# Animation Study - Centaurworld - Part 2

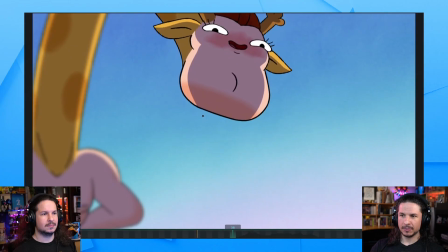(8:09)
Then as he comes up, we get into a little bit of a moving hold at the top before it arcs through.
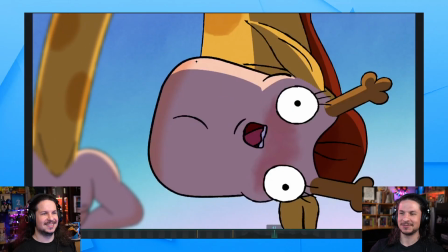(8:16)
Oh, that's disturbing. In one frame, it just goes right into the camera. And then we get that overshoot in the chin right there.
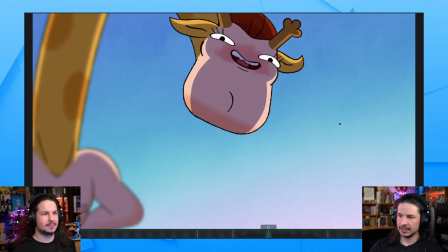(8:24)
Not in the whole head. If you watch the whole head, it goes over and kind of wraps around there.
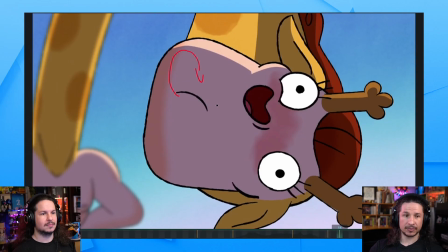(8:31)
But then the chin keeps going and overlaps around. So you've got that offset between the chin and the head. It's very small, but it makes the character feel alive and organic.
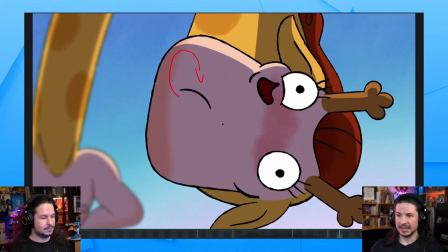(8:44)
So if you can almost see, if we play that at speed here, you can just feel that little extra hold and then come down.
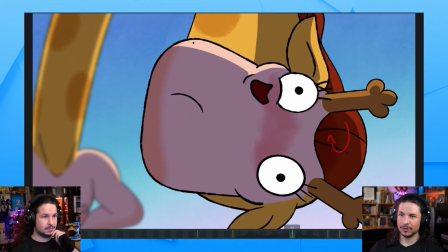(8:52)
And what I love is if you actually look at the spacing of the hold here, it goes up quickly right there,
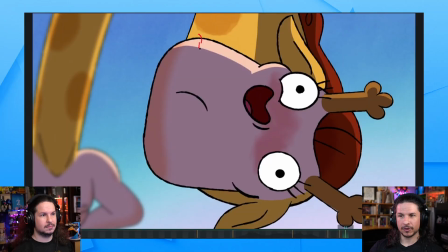(8:59)
gets some hang time before coming down quickly. It's a bouncing ball principle right there. And you can actually, if you were to draw, I'll pick a different color than you. You imagine this part of his head as a ball.
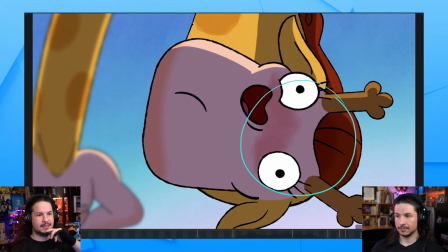(9:17)
That's his skull. That is like your cranium. The bottom part you can kind of see as another ball. Part right there. And what's happening is if you connect those between,
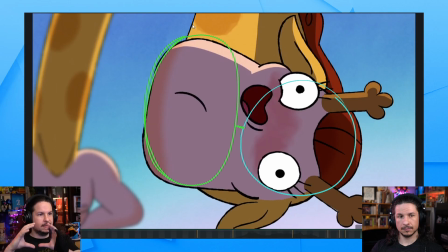(9:36)
you have the skull move, and then the chin is another ball moving along with it. It's almost like a pendulum. Just have, it's a pendulum assignment. It's really that simple.
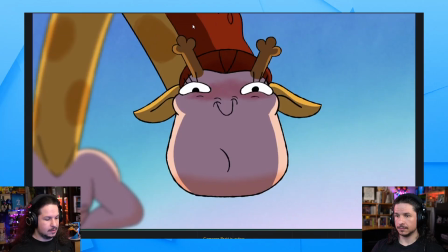(9:46)
So if we look at that like a pendulum, here at the beginning, the blink is so good. Creepy. We'll look at the blink in a little bit. So the first thing that happens, this is a nice little touch, is actually his jaw moves first.
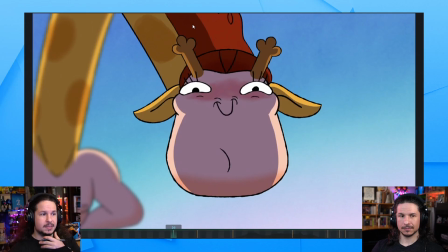(10:01)
You can see right there, the jaw moves first, which is nice because he's getting ready to say hello, so he's readjusting his jaw a little bit. Yeah. It's a good way to anticipate the dialogue.
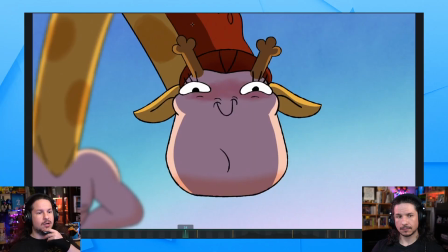(10:15)
And then here, again, what happens first is the jaw drops because the jaw is looser. Mm-hmm. So it drops first, and then the head goes. You get this little
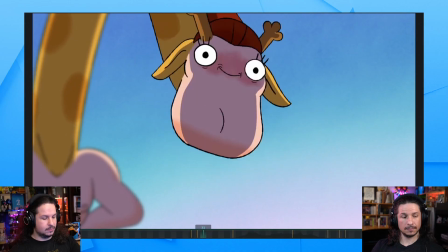(10:31)
down here, and then the head moves, and the jaw, notice how it drags behind here. So just like your pendulums, the bottom part will drag as the head, which is where the spine connects, gets pulled up.
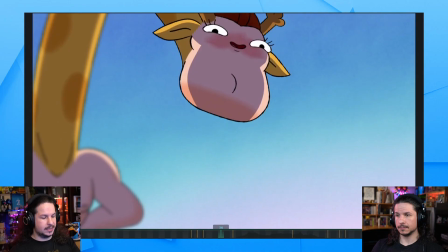(10:52)
And then as he comes up, the chin catches up, it tucks in.
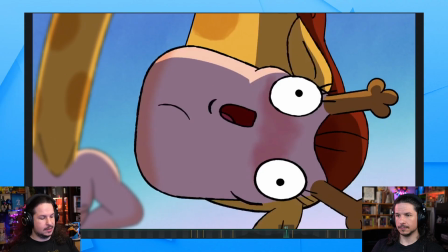(10:59)
And then as he comes forward, you see how the chin
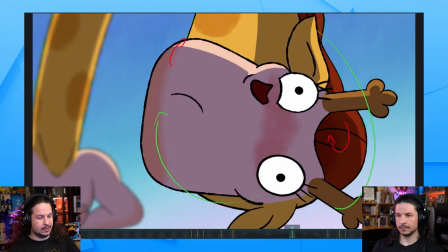(11:07)
swoops up based on the arc that his head did, like Bo was saying,
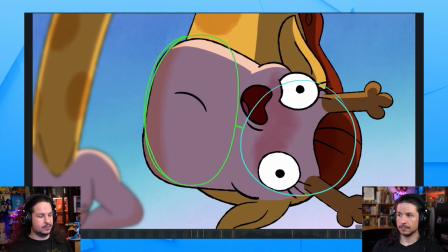(11:12)
and then settles down like bouncing ball. Mm-hmm. So it's really just thinking about those basic principles. Even something as complex as this really interesting head turn is the bouncing ball and the pendulum.
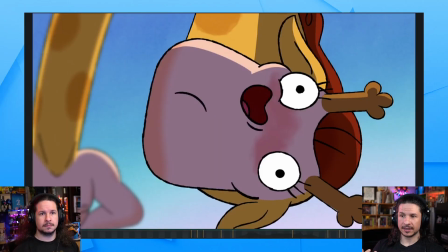(11:29)
Yeah. And you can kind of exaggerate that and use it to connect extra things, like, for example, the mouth.
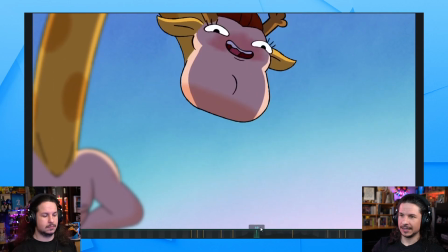(11:36)
You've got this beautiful arc in the mouth here where he goes hello, and he's not just going hello and just in out like that.
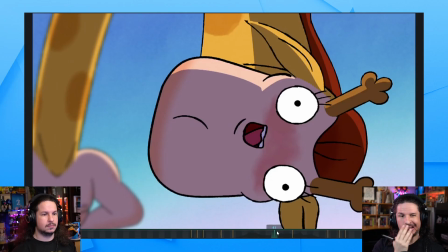(11:44)
It's hello, and you got the big arc in the mouth there, and you can see it go through over this way and then arcing around,
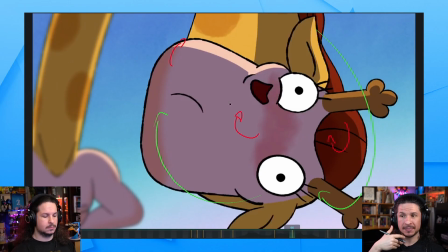(11:55)
and because of the overlap in the jaw, they all feel connected. It feels like as the mouth is moving, it's being affected by the jaw, or the jaw is being affected by the mouth.
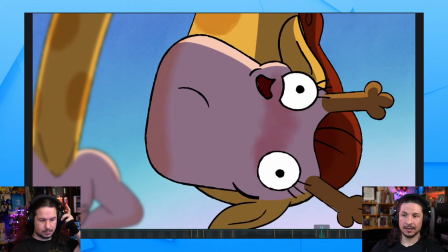(12:05)
And you once again get that nice little hang time right there before it comes down and just opens up really quick. Look how fast it opens up. It holds this pose, kind of opens up a little bit.